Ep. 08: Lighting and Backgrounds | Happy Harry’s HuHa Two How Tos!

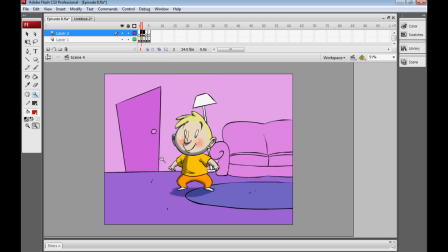But, as something to consider, you could switch them around so that you have your sort of more detailed characters possibly
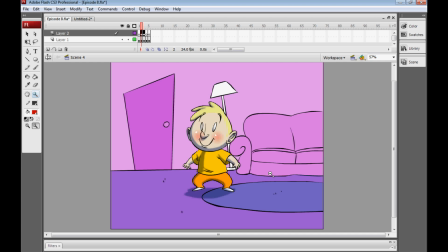I turned southern there, possibly popping out of their backgrounds a little more by sort of emphasizing their level of detail and simplifying their surroundings.
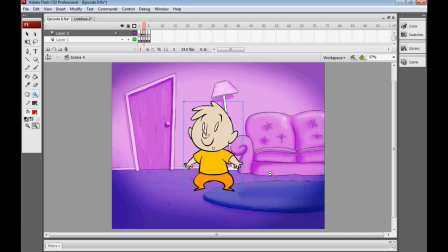Alternatively, something that I think probably works a little better is having detailed backgrounds but simple characters. And of course, when you're animating and drawing characters over and over again where backgrounds remain pretty static, it's probably a better idea to make your characters simple.
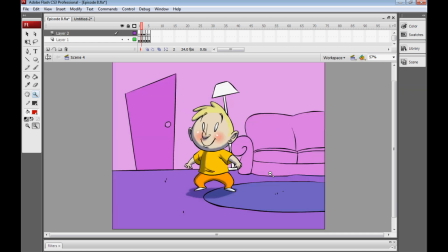But just something that I would suggest is if you're going to do the first background setup, which is quite simple, consider using a different color than your character's outline color to outline your backgrounds. For example, I've got the same background here actually outlined in blue, and that looks pretty good, I think.
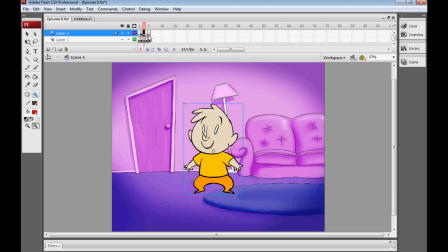In fact, if we sit our character into the background with blue outlines,
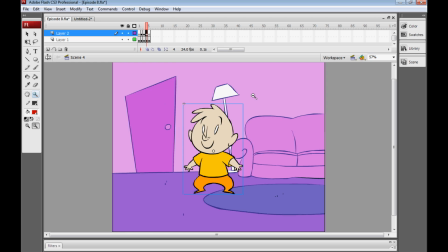I think he pops a little more, because black is obviously a much more bold colour than this sort of blue. And colour choices are obviously important to consider all over. I've actually gone for a very sort of muted pink and blue background for this character, because he's orange, and that sort of will stick out quite well.
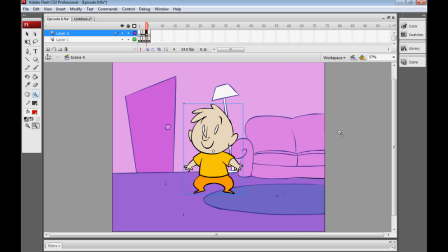If I can revert back to the colour wheel last week, that is a pretty complementary combination. And finally, I've got a little background here that doesn't have any lines whatsoever. It's pretty much just pure blocks of colour, which the character will probably pop out from also pretty darn well.
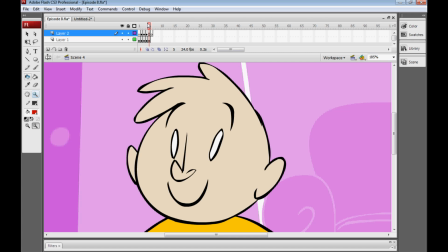But now I'm going to create a very quick, rough little background and show you my working as I go.
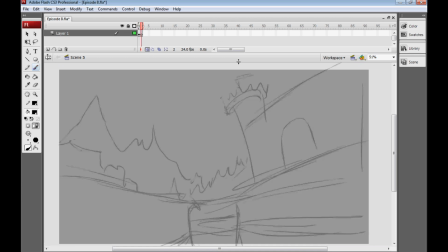Okay, so here I have a really crappy kind of thumbnail background, the kind of quality that I draw my storyboards in, and I'm going to do a little bit of pre-cleanup here before I do my final line art for my background,
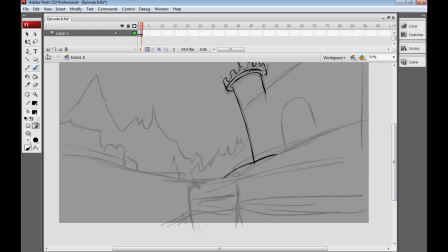and it's of this sort of wacky cartoon castle here overlooking a moat, and I'm going to have the drawbridge down, bridging the gap here, and there's going to be running water obviously in the moat,
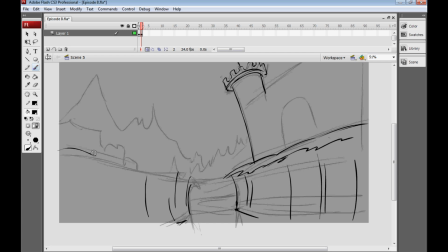and maybe I'll have some kind of fantasy creature like an ogre or something on the other side waiting to storm the castle, although he'll be on a cell animation or character layer, because of course this is the background,
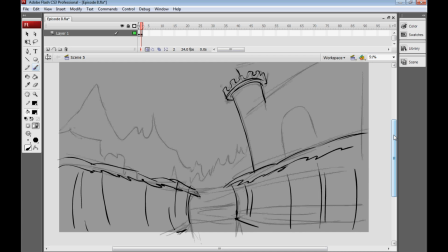so it's going to be on a static layer and not actually animating itself, but I might animate some elements, like the running water in the middle here. Water is a difficult thing to do in backgrounds, because even if it's kind of very still and calm water, you still want it shimmering a little bit in the light, and you still want to animate that somewhat.
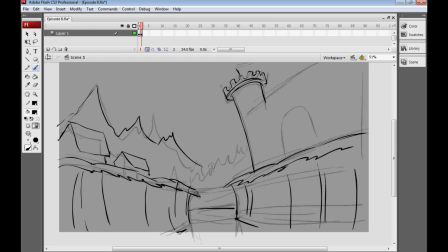We're going to have some cottages here in the background, maybe a couple of mountains and some trees, maybe a few hills. But yeah, basically now I need a great big drawbridge across the moat.
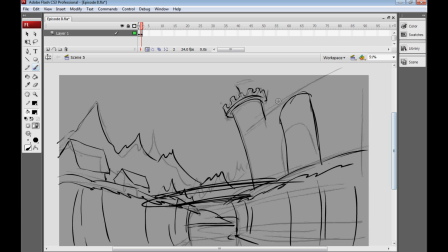A really big door, obviously, because a big drawbridge necessitates that you have a big door as well. So I'll make that tower a little bit taller. And going back to what we were talking about earlier with perspective,
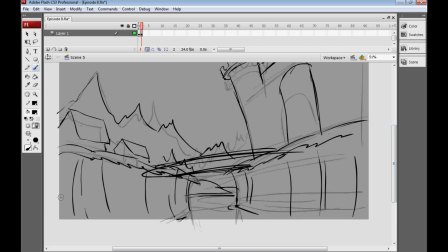because we're basically looking up at everything in this shot, this means that we have a very low horizon line.
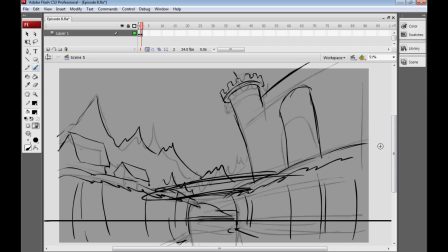And I've kind of cheated the perspective here. I've obviously not drawn my dots on, but I hardly ever do that. I think once you get to a point, especially when working with fairly cartoony animations, you can get away with cheating it and bending the perspective a little bit to suit your needs.
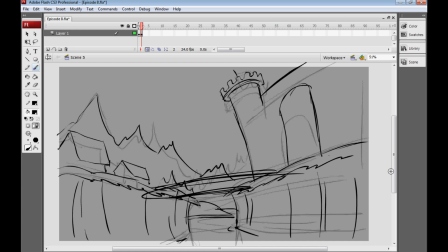I think that's about ready now to start cleaning up, so I'll play the cheesy intro music and get going on that.
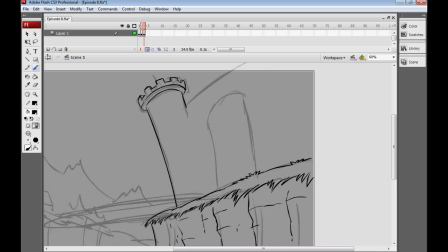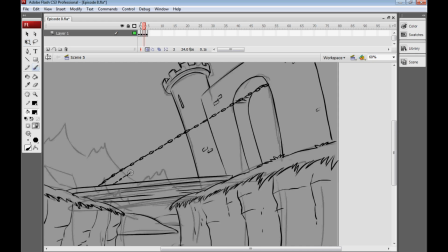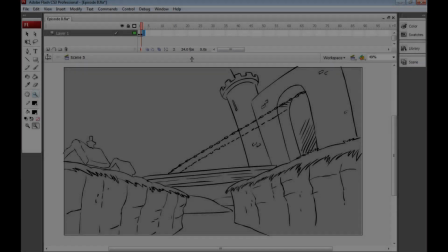Okay, so here's our very cheap and cheerful line art for the background.
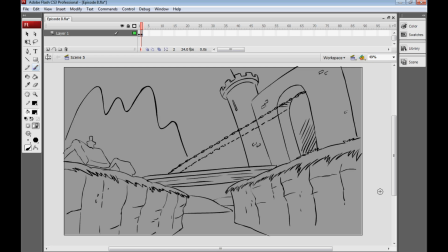Notice I actually didn't put any mountains in the background, and that's not because I don't want them in the shot.